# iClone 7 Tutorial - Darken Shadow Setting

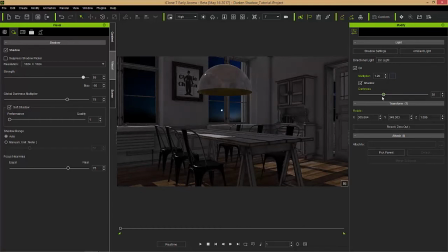(4:23)
And then we'll move on to something else. Now, we also have another light in this scene. If I go back to the scene manager here, we also have this spotlight. Let's make that directional light invisible first. And let's make our spotlight visible. So now we have the spotlights right there. If we turn it on, you can see it shining directly down onto the table.
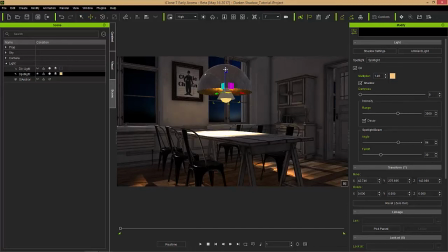(4:41)
And we can press the W hotkey. We can move this spotlight up closer into our lamp area here, not too far in. Maybe that about a distance like that looks okay. We can also use the E hotkey to rotate it if we want to. Go back and forth like this, and you can see the results looking pretty cool shining off those chairs.
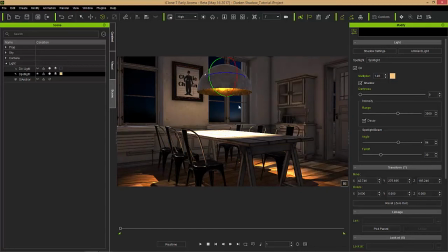(4:57)
Let's just Control Z that. We're going to have it shining directly down. And we can also adjust the value of the multiplier as well here. So let's change it to a value of like maybe 0.6 or something. So a lot more toned down. You can see it's shining directly down on the table here.
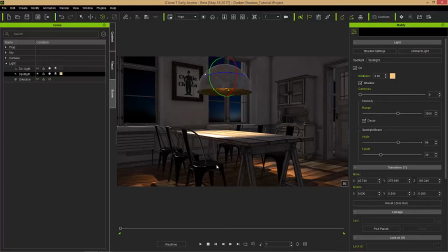(5:13)
But one thing you'll notice is in a more realistic scene, there should be a lot less light actually affecting the table underneath the table here. Whereas the shadows down over here and under the table seem almost the same. So what we can do is we can tweak the spotlight shadow to something even darker as well.
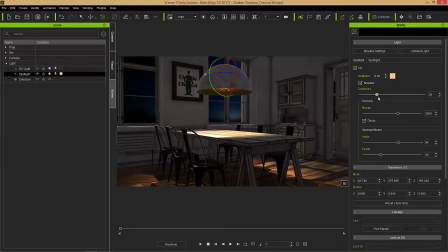(5:30)
We can change this to a lower value. And you can see when we do that, all the light that's cast from the actual spotlight, the shadows that are a result of that light become darker. And that's a really cool feature. Like I mentioned, you can really tweak it. Let's change it to maybe a value of 35.
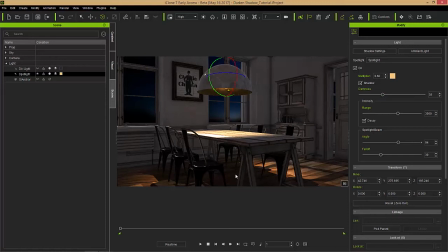(5:43)
And we get a much darker look under the table because there should not be very much light affecting this area underneath the table here. And then we can also pump that multiplier up to like 1.5, 1.4 or something like that. And you can see the result. So that looks like a more realistic result that we would expect in terms of scene shadows.
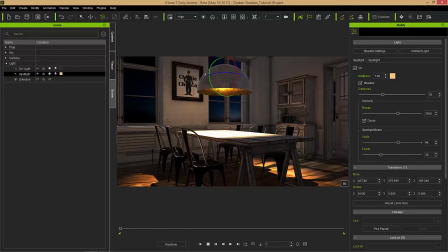(6:02)
Let's just take this down a tad bit as well. 1.4 sounds good. Okay, so what we have here is we have this and this. Now let's go back to the directional light. We can emphasize the darkness of the directional light further as well to kind of like, add a bit more of a dusk sort of ambience to the scene. Maybe a value of like 50 or 55 or something like that would be good. So we have a nice darkness around the scene.
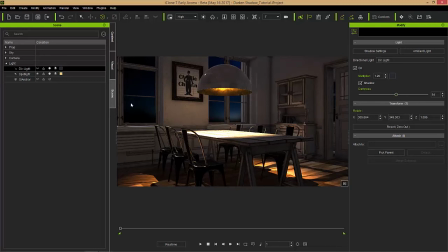(6:22)
And once you've tweaked your individual darkness parameters for each individual light, like the spotlight and the directional light, you can then go to the visual tab and into shadows again. And this is where the global darkness multiplier comes in. So with the global darkness multiplier, we can multiply those darkness values that we've already added onto our individual lights.
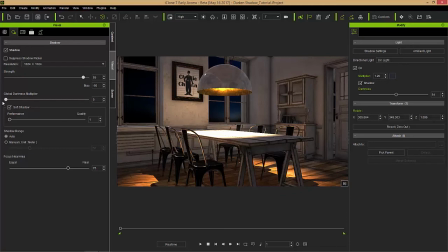(6:41)
So if I take that all the way down to zero, notice that that darkness, it basically takes all that darkness, all those darkness values that we added away completely.
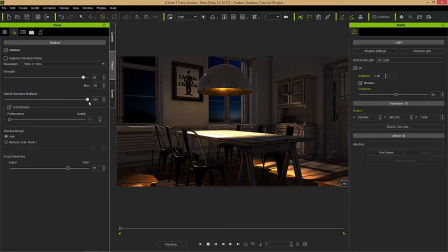(6:50)
But if we emphasize that, we bring it up even further, you can see we can bring it up to like a value of like 100 or even 90 or something like that. And now we get a very like well romantically lit scene where we have higher contrast shadows like they should be at dusk like this where there's barely any light coming through. We have a much darker area under the table as a result of darkening the spotlight and everything like that.
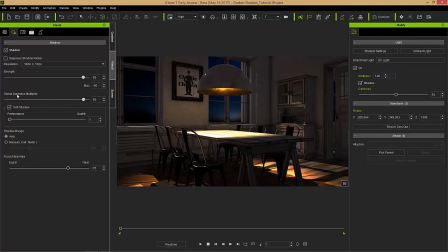(7:09)
So you can really, once you've set all your lights, I'd recommend, tweaking this global darkness multiplier value here to kind of get the complete value that you want. And that's really about all there is to it. I just wanted to kind of demonstrate that new dark and shadow feature in iClone 7 here. Again, make sure you are familiar with your scene lights, all the scene lights in the atmosphere tab there,
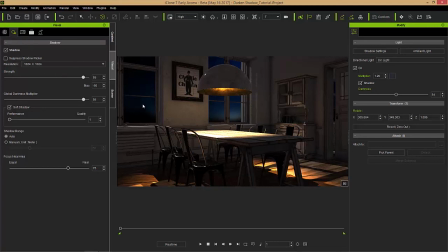(7:28)
and as well as your regular scene lights and the darkness shadow feature for each individual lights. So thanks so much for watching. Hopefully you learned a lot there. Make sure you check out our YouTube channel for other tutorial videos and our forums at forum.reillusion.com.